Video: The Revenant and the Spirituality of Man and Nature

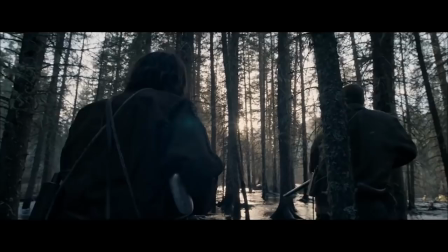(0:08)
Nature is of prime importance in Alejandro Iñárritu's The Revenant.
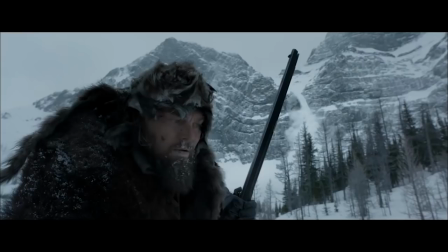(0:12)
It's not merely the setting of the epic survival story, but upon closer examination, the natural world can be seen as a pivotal character in the film.
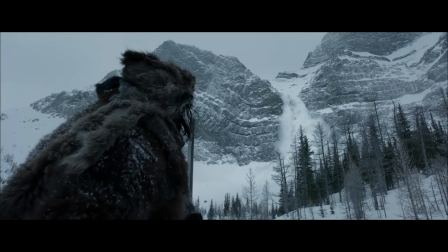(0:20)
It's through Hugh Glass' relationship to the wilderness around him that he's able to embark on and survive his physical, emotional, and spiritual journeys.
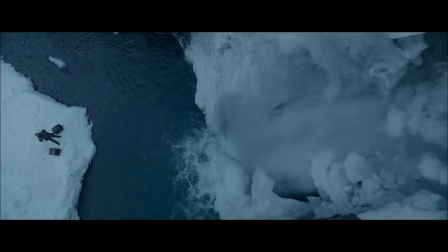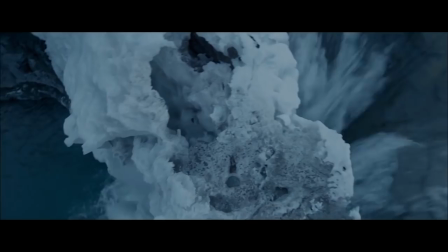(0:38)
The natural world is present in every shot of the film, usually comprising more of the frame than the actors within it.
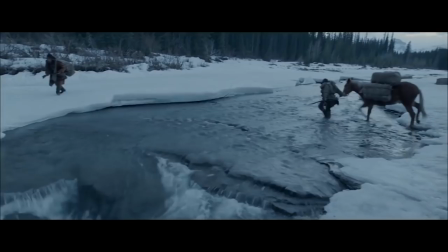(0:44)
Cinematographer Emmanuel Lubezki's use of wide-angle lenses help capture the expansive nature around the characters,
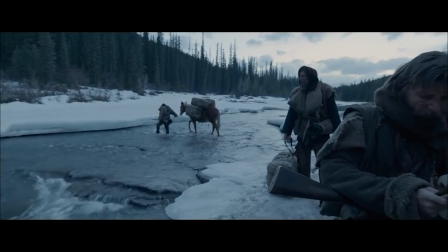(0:51)
allowing the locations to become more than mere scenery, but a part of the storytelling.
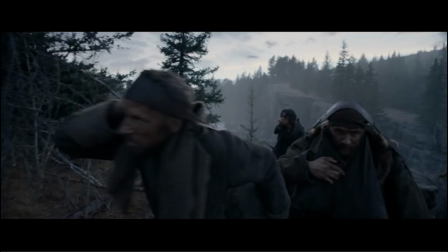(0:55)
His use of mostly natural lighting also emphasizes the omnipresence and significance of nature for the Men of the Revenant.
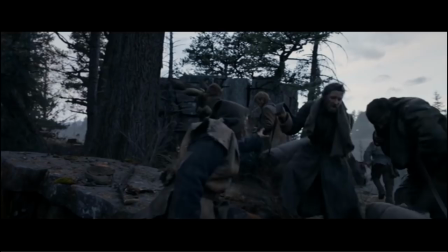(1:02)
Whenever we see the men, the high trees in the distance are towering over them from all sides, lurking behind and around them in an almost threatening manner.
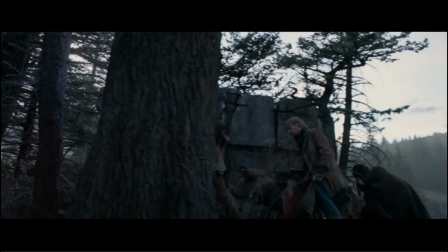(1:10)
The wilderness crowds the fur trappers into the center of the frame,
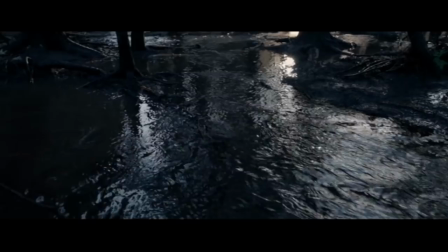(1:14)
engulfing them and at times obstructing them from the camera's view, as if a reminder of nature's dominance, a warning to abide by Mother Nature's rules.
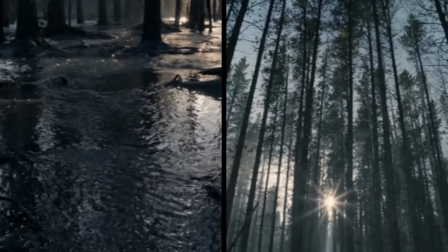(1:22)
The film continually reminds us of this in multiple shots that open with only the bare wilderness,
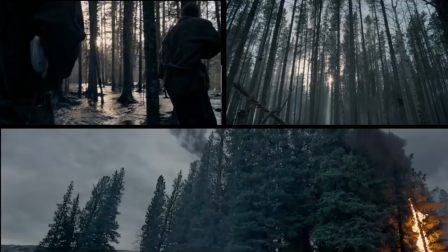(1:27)
a creek bubbling calmly, a forest of trees standing tall and still,
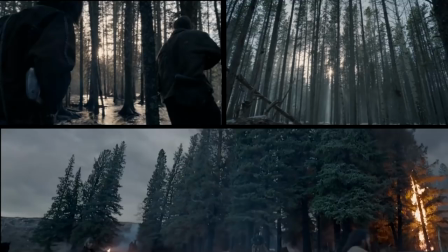(1:32)
all untouched and placid, until the camera slowly pans downwards or upwards to find the men traveling within them.
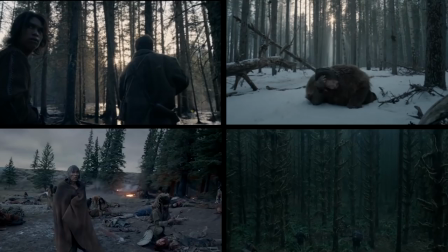(1:39)
These moments remind us nature came first, and then man.
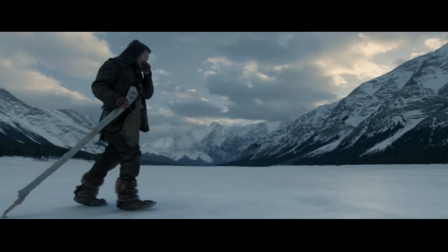(1:43)
These, along with the extreme wide shots of landscapes in the film, further establish the immense scale and the all-encompassing force and power of nature. The fur trappers and native tribes are only specks within the natural environment, but in order to survive, they must learn to coexist with it.
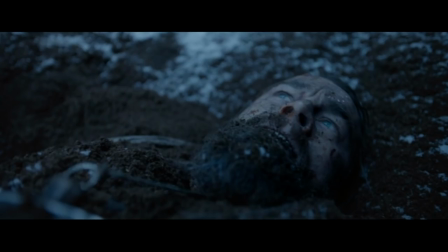(2:01)
The placement of the camera also characterizes Glass' relation to nature by echoing the evolution of his journey through it.
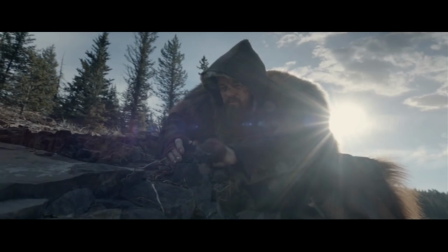(2:07)
Rarely shooting Glass at eye level, the camera often hovers slightly above or below him in extreme close-ups of his body and face.
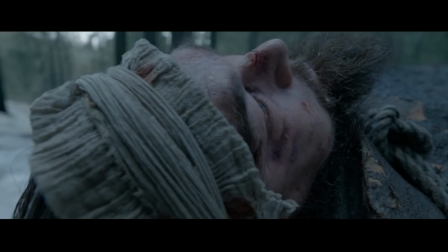(2:15)
The angles suggest Glass is constantly seeking something out of his reach, as the extreme close-ups dislocate him from the nature around him.
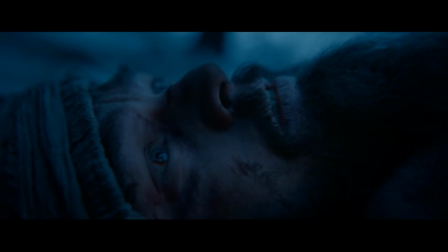(2:22)
We see this sense of longing when the camera shows his POV as he looks upward through the treetops. But what is he looking for? We finally learn this in a flashback.
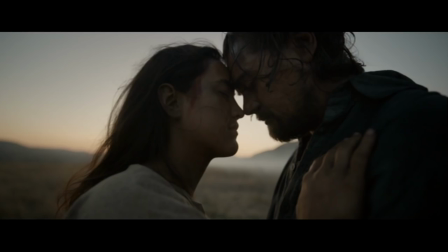(2:32)
As Glass looks up through the trees, he remembers his wife's death and envisions her floating above him in the forest. Instead of looking upward to receive a message from God, Glass finds his wife uttering words of wisdom.
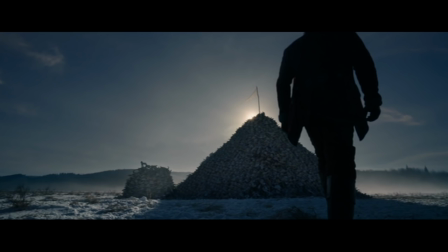(2:43)
Here, his love for her becomes the physical manifestation of his faith, as his upward perception of nature comes to symbolize a release from suffering.
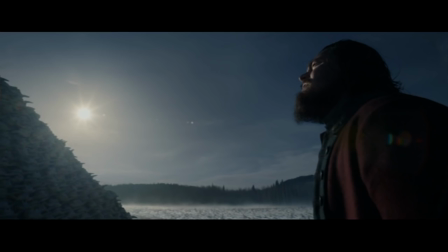(2:51)
His goal to survive and exact revenge ultimately evolves into a spiritual pilgrimage.
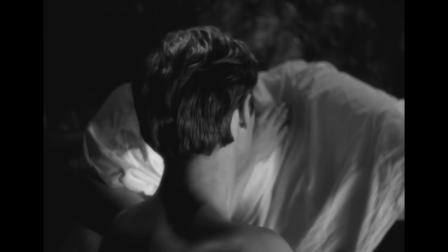(2:57)
Glass's visions of his wife hovering above him are strong allusions to the work of Andrei Tarkovsky, most notably the levitating woman in the mirror.
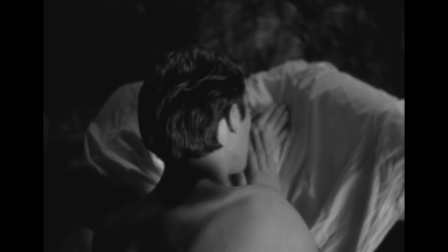(3:05)
We can understand the images of levitation in both films as moments that represent the majestic and holy quality each woman holds in the eyes of the main male character.
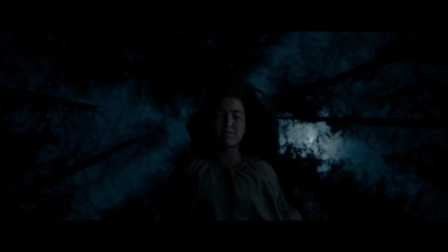(3:13)
Glass's love for his wife literally exalts her to a position above ground, just as Alexei in the mirror envisions his young mother floating in a dream sequence.
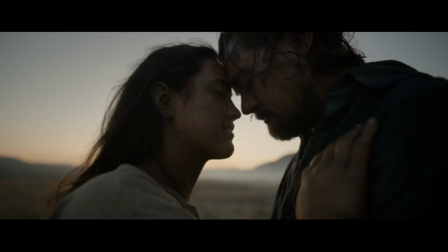(3:22)
In Inyoritsu's film, Glass's wife becomes the spiritual symbol of absolution, hope, and strength.
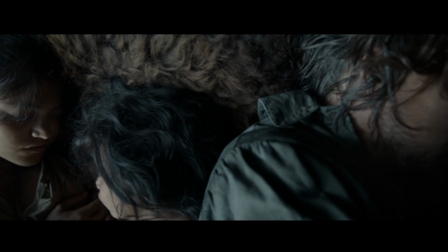(3:28)
But many of Glass's visions also represent his internal struggle with cultural identity.
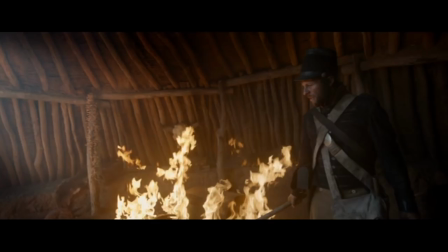(3:33)
Unlike the other white fur trappers, Glass is shown to have a deeper connection with nature, especially with the Pawnee tribe he once lived with.
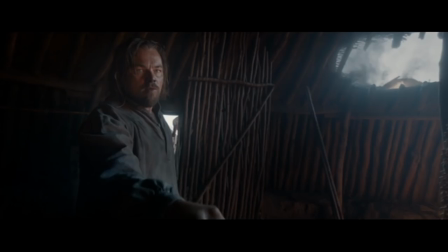(3:40)
Though in the eyes of Fitzgerald, Glass has betrayed his men by once killing a lieutenant.
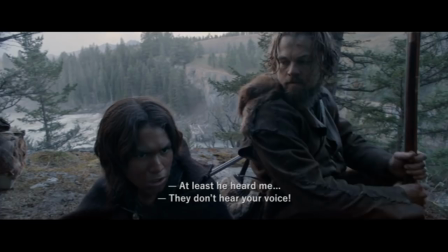(3:44)
However, Glass shows that he holds some shame for his past when he fails to stand up for his son, Hawk, and then angrily reprimands him in front of the other men.
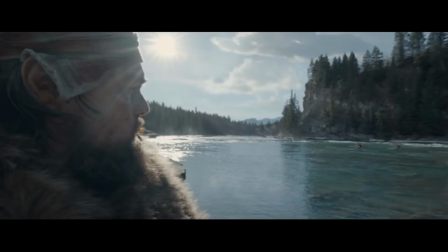(3:52)
It's It's clear Glass is caught between two lives, the life of his Pawnee family in the past and the one of a fur trapper in the present.
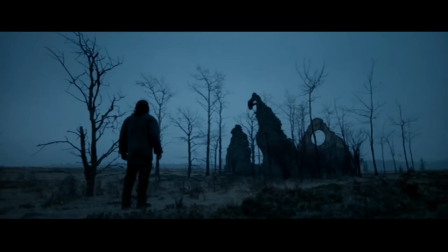(3:59)
This dichotomy is shown in Glass's vision where he finds himself in front of a dilapidated church.
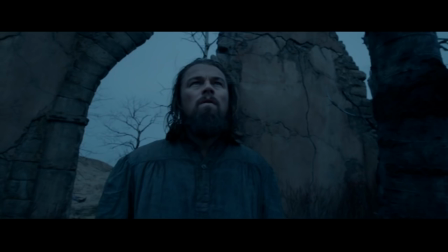(4:04)
The walls of the European church within the natural landscape reflect the duality of Glass's cultural affiliations, the ruins mirroring the pain of his past.